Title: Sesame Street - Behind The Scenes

And when I was in Los Angeles and I found out I got the job, I was taking my puppet Lolly, which is a soft puppet, to this actor's lounge and doing crazy stuff. And it's all different races and ages and everything. It's an actor's workout and all different ages. And they came out and they said, we have an announcement today. Leslie's made Sesame Street. And everybody just like, whoa! You know, and we all started crying. It was just like, you made Sesame Street. My friend goes, you made Fairy, you know? So I think it's that something that bonds people to a memory where they are, everybody's young at heart. So I think that was when it dawned on me, like, wow, it is. It's like the Olympics of children's television and something that you can always count on because it set the bar. The process for developing any character for Sesame Street is going to be different depending upon the character. And one of the most intricate and involved processes was actually the character of Abby.
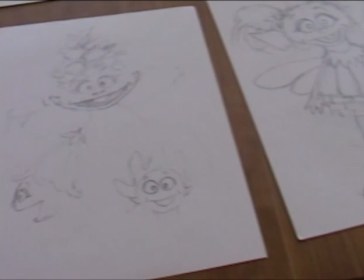2371s
So we started with some conceptual drawings of what we thought this fairy character might be.
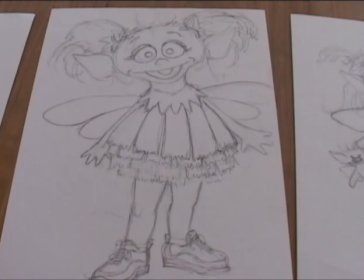2378s
We went through several rounds of that, and then
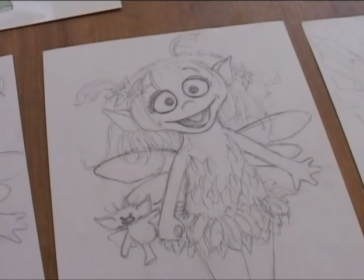2382s
further design work was passed on to a Sesame Workshop designer who
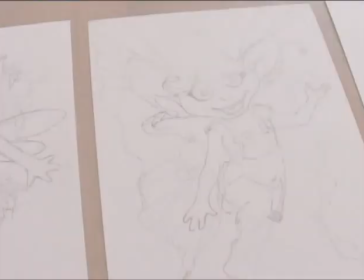2388s
started with our ideas and developed them a little further.
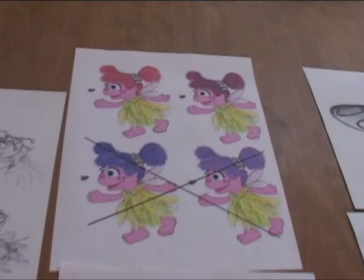2391s
And then once that had been approved on paper, then our puppet designer, Raleigh Crewson, started building mock-ups of the character.
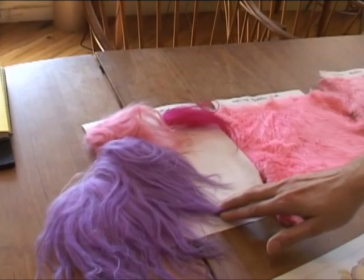2408s
This isn't all the things we considered, but these were some of them. This is a long-haired sheepskin,
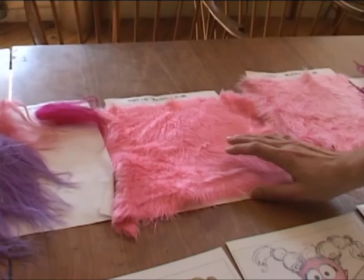2414s
and then this is a short fake fur that we've used on many of our smaller characters,
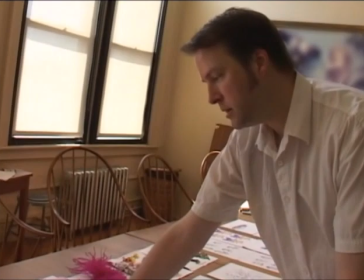2420s
but we had established that it looked too much like the fur that we had used,
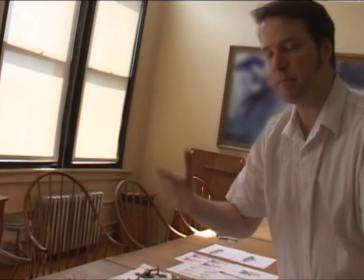2426s
and we were trying to come up with that something different, you know, not fleece, not fur.
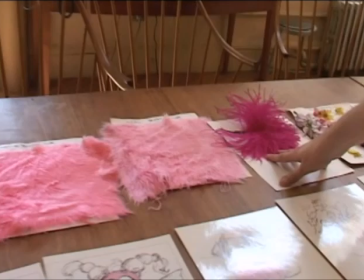2432s
We've used ostrich feathers often in hair.
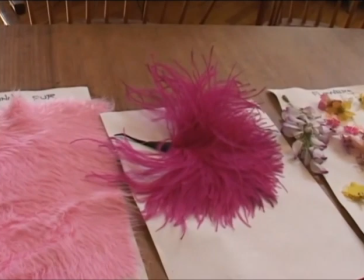2436s
It gives such great movement, so we often put that in the fur.
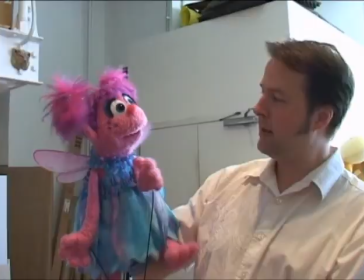2442s
And so we did indeed use that. The pom-poms on her head are mostly made out of ostrich.
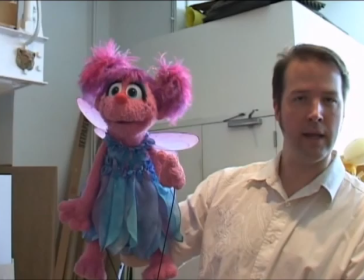2448s
This is the beautiful puppet that Raleigh Crewson made for us.
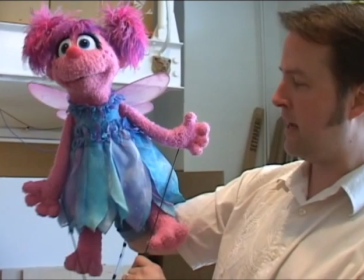2452s
This shows the finished dress, diaphanous dress of many colors.
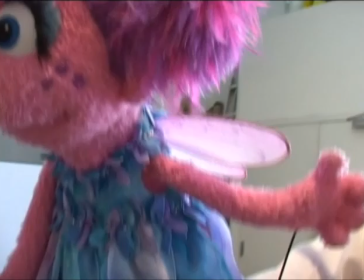2459s
Very subtle painting on the wings. All of the colors and textures in her hair.
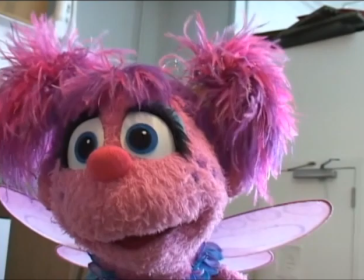2469s
Notice the almond-shaped eyes that we have come to a slight point near the nose.
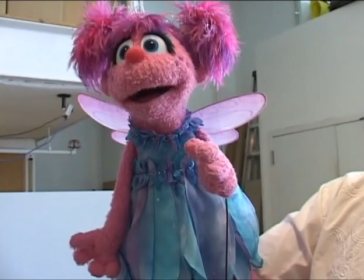2478s
And one of the other things that we had to work out in the build of this puppet is the movement of the wings, because
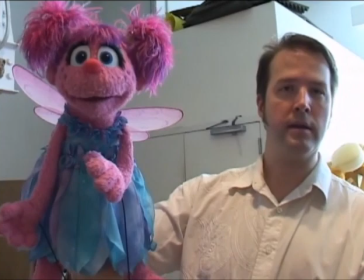2487s
the options for us would be to operate them, connect with rods,
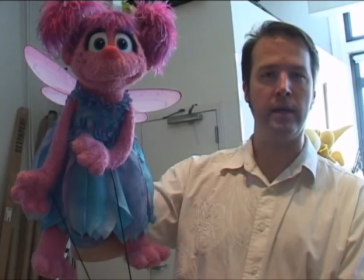2494s
arm rods, have second puppeteer behind that actually manually moves the wings,
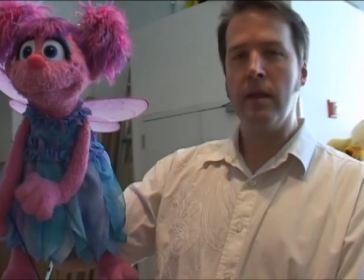2500s
but we weren't getting a good flutter that way.
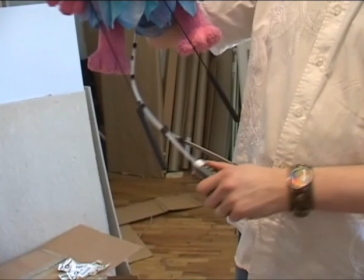2505s
So we did another where it is manipulated
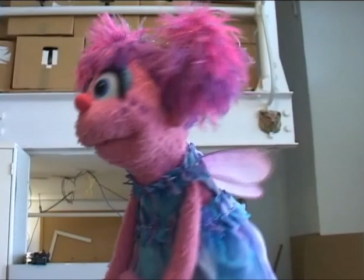2513s
with a mech that has a trigger down here and has that flap.
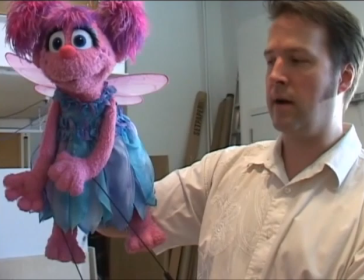2521s
We also have a radio controlled Abby. Her wings are on
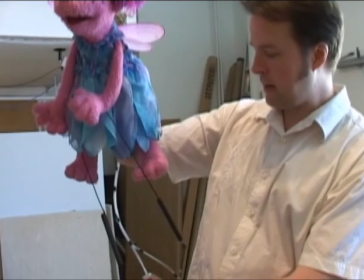2527s
a radio controlled movement so that from a distance they can be operated by another puppeteer.
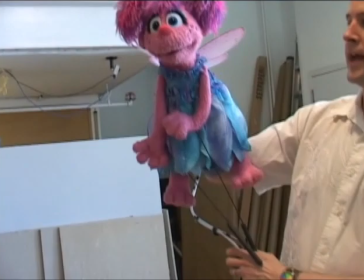2534s
And this way we can either have Leslie Carrara operate the wings,
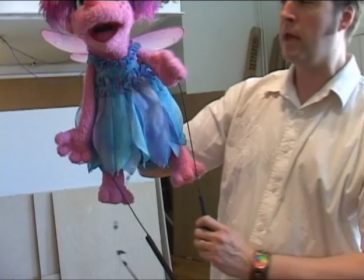2540s
or she can have another puppeteer behind if she needs to use both hands.
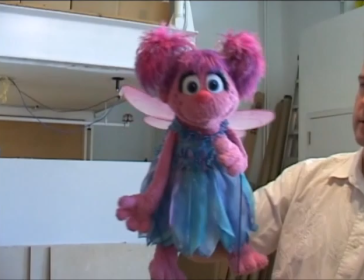2546s
Currently she's not holding her wand. She usually has that with her.